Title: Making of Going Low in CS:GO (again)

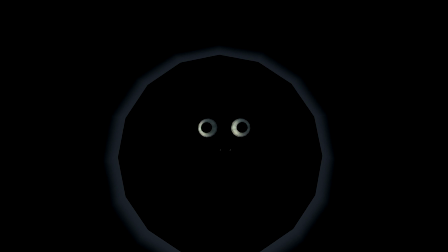Going Low is a series that I love. Season 3 in particular has had a lot of strong and memorable episodes and I hope that this one is no exception.
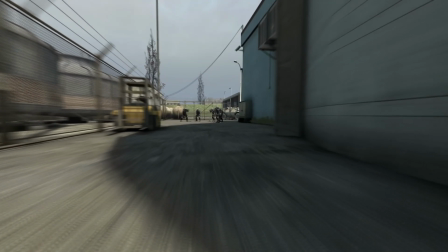A lot has changed since the series started.
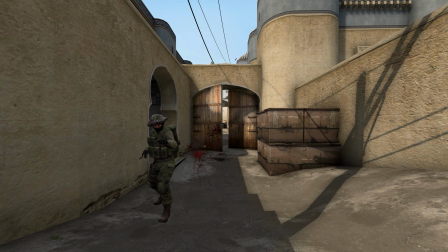You can tell from the wooden doors in this video that it was recorded a long time ago, as I was part of a 5-man team so no players were harmed in the making of this episode.
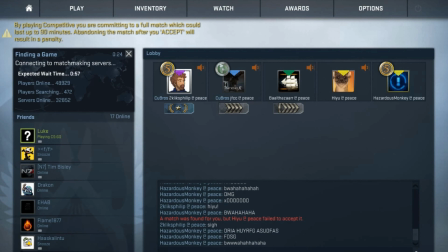JFCC and Balthazar have been in this series before. Hazdas Monkey frequents my channel a lot and Hayugami was a mapper for the Stanley Parable.
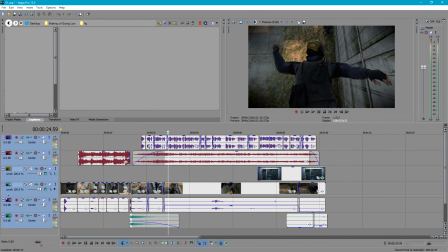That Minecraft bit it was his doing. The legend. I ended up splitting this video up into 5 acts, which all had their own project in Vegas to make things more manageable.
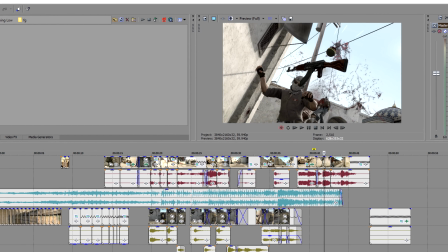Development of this video started at over half a year ago with Act 1, which is the introduction sequence.
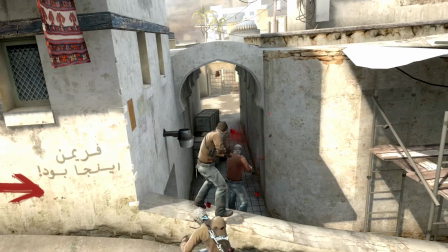This shows the terrorist team blindly rushing down mid, getting shot by an auto-sniper and repeatedly passing the bomb back to the person behind until it ends up on the ground.
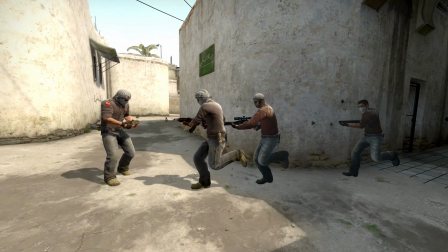Just like the nuke intro, this one was scripted. I hope that this is obvious.
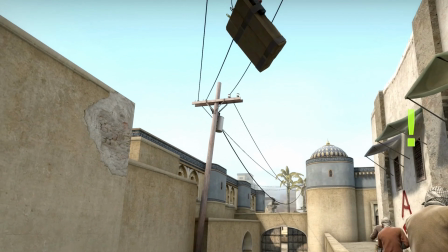These intros aren't meant to show actual gameplay, but are instead supposed to encapsulate all of the annoying and silly things that tend to go on in matchmaking.
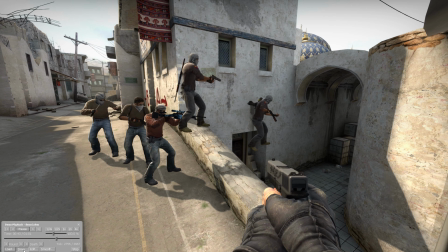There's even a laggy guy leading the charge and blocking those behind him. He was played by Pinkfroid, a Brazilian Youtuber.
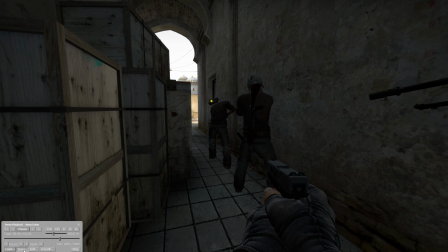It took us a lot of attempts to get this sequence right so thank you to everybody involved for being so patient.
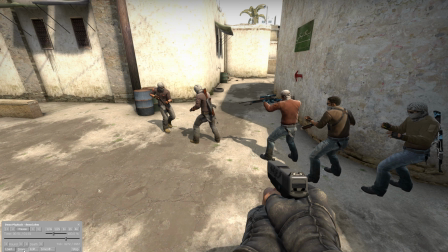There's a silver lining though. It's not as though we're repeating it over and over again and hoping to get lucky.
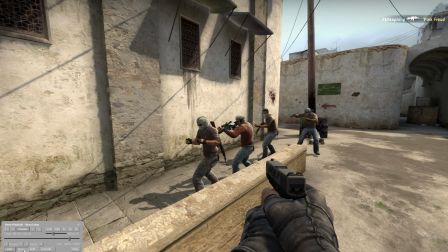With every take, the actors get better at their roles. More little things get added to the script and the timing gets better with every attempt.
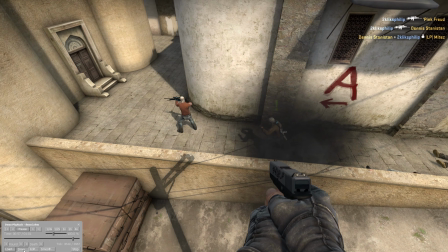With this approach it's inevitable that we'll eventually get a performance that we're all happy with.
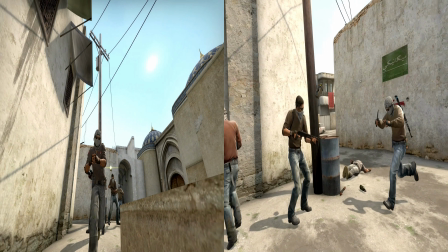In reality I spliced footage from several different performances together so you'll spot small continuity errors like the way that the guy at the back tosses the bomb on the ground,
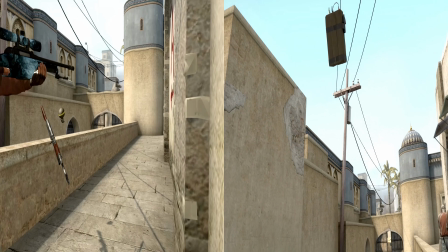which Level pointed out when previewing the video. But I don't care, I think that this intro does its job well.
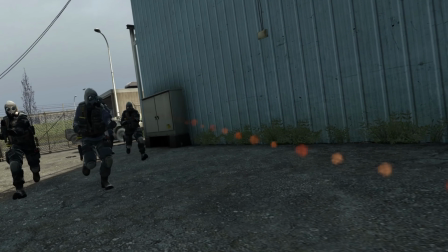No doubt it will be compared with the previous Nuke intro which I suspect is better in some ways, but I'm also happy with how this one turned out and it's still better than I could have hoped for.
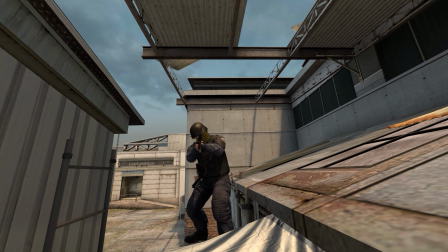The second act is a long, slow motion clip of a guy falling and dying in a game on cash.
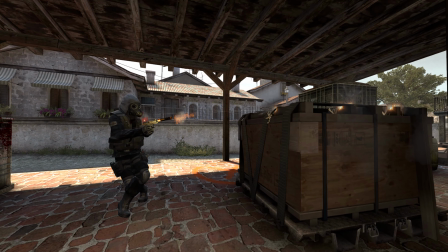I was originally going to use a lot of different ultra-slow motion flybys of recently killed people whose bodies were still falling,
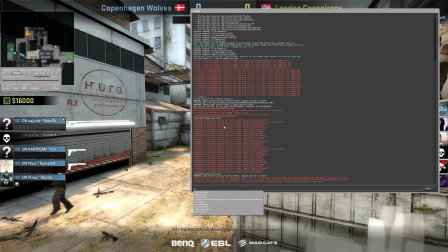but after I saw this beautiful shot on cash, I made this one clip span the entire sequence in a single,
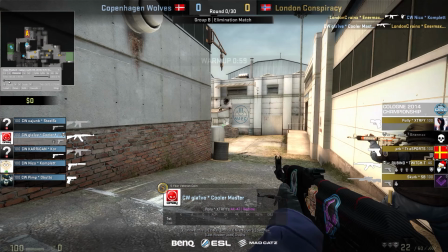long shot. It was taken from a game between Copenhagen Wolves and London Conspiracy during the Cologne 2014 tournament.
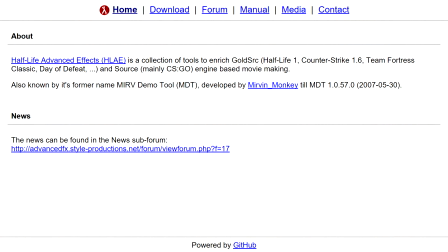This sort of shot wouldn't be possible with my normal recording methods, so I used HLAE for the first time in Going Low in CSGO,
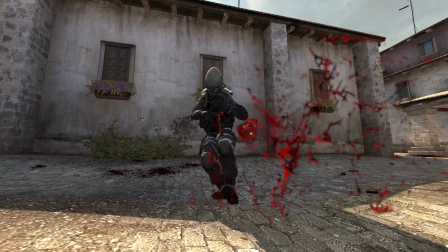since these recordings remained super smooth even when the action only spans a couple of ticks of in-game time.
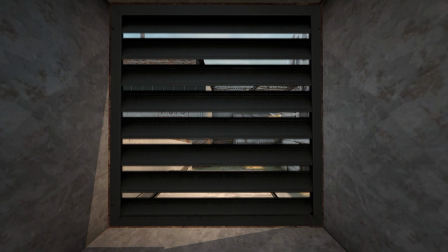Once again it turned out better than I could have expected but later on I added the vent breaking to make the transition between the intro and this sequence less jarring.
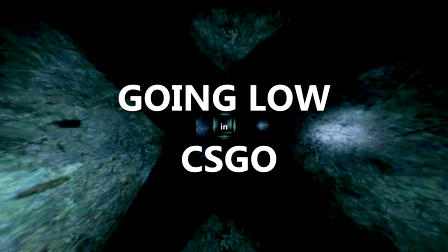It makes sense since these tunnel sequences have been used throughout season 3 and it's now coming to an end.
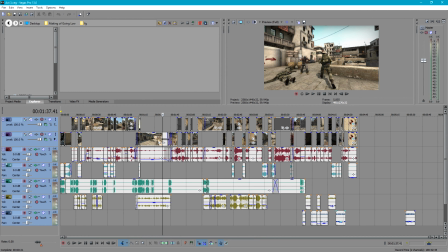The third act shows the majority of the gameplay. Before I start with it, this stage always looks like it'll take forever.
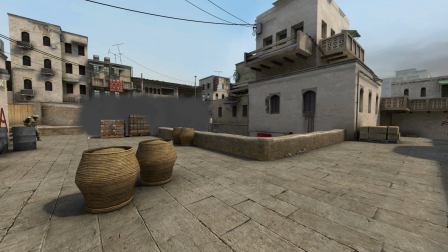But once I get around to doing it, it's normally done in a matter of hours.
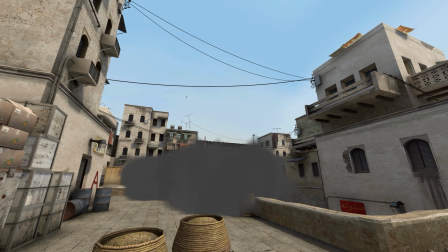I watch each round several times, choose which ones are best, then record those from numerous camera angles and spliced them together to make a coherent and entertaining sequence.
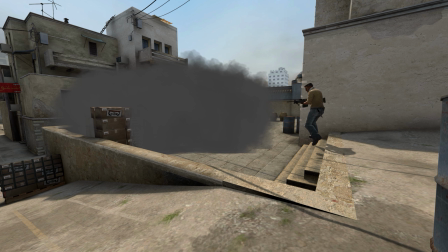I normally know how I want to film them, but sometimes I replace them with a different style later on. Half-Life Advanced Effects is a very powerful tool but it's important to use it in moderation.
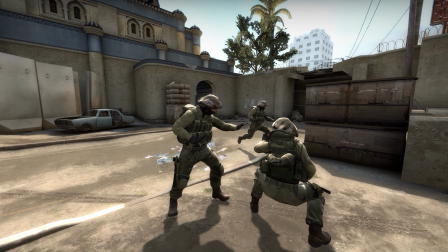At first I used it to create smooth flybys for almost every scene, but with hindsight, they felt cheap and gimmicky.
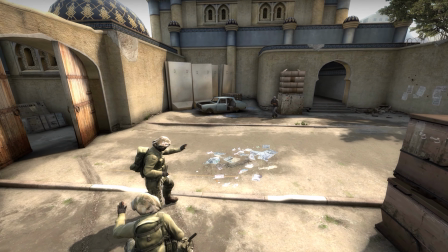I kept a few scenes in, like this one here, but most were replaced with still camera shots that have been used throughout season 3 of Going Low in CSGO.
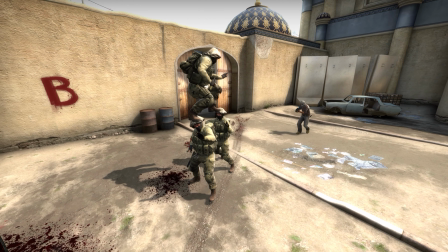I feel that this bit of the video goes on for a bit too long.
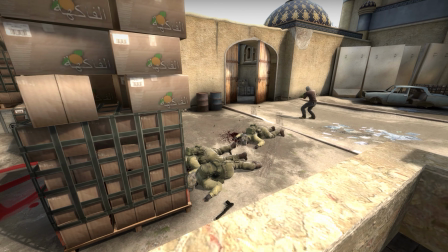I could have removed a few of the rounds shown here since we ended up repeating some of the earlier ideas, but hey, it's nearing the end of the series so what the hell.
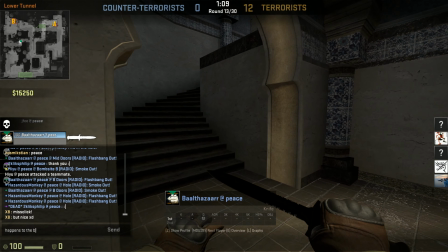I would have loved to have included clips from within the game itself as it was being played, but unfortunately most of our voice comms weren't picked up in my recording for this one.
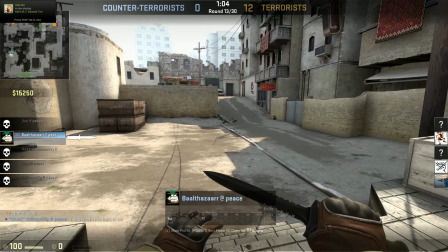The next map's a lot more lively.
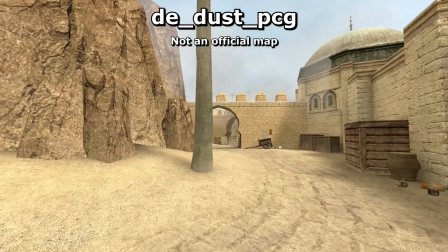Act 4 is a flashback and I suspect may disappoint people since it's more of a factual account of the updates that Counter-Strike Source had, rather than lots of personal stories.
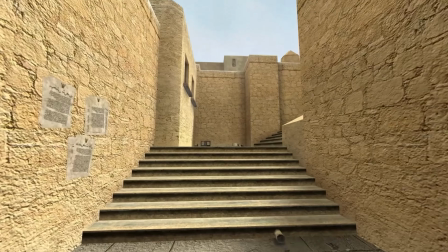I have no way of topping what I did for the Season 2 finale. Back then I wanted to make the best video that I could and used all of the best stories I had up then.
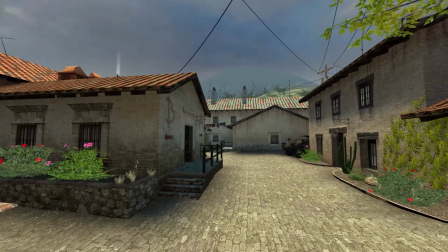I'm not sure if I got the right feel across in this episode though.
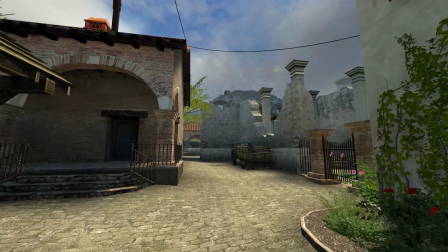I moan about how Source didn't get many updates, yet show all of the wonderful new maps that they introduced in the first year or so of its release.
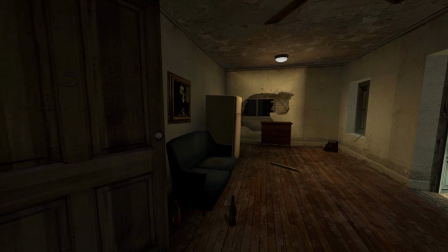I should probably have stressed that most of the time that I spent on this game was AFTER this point when the updates had started to dry up.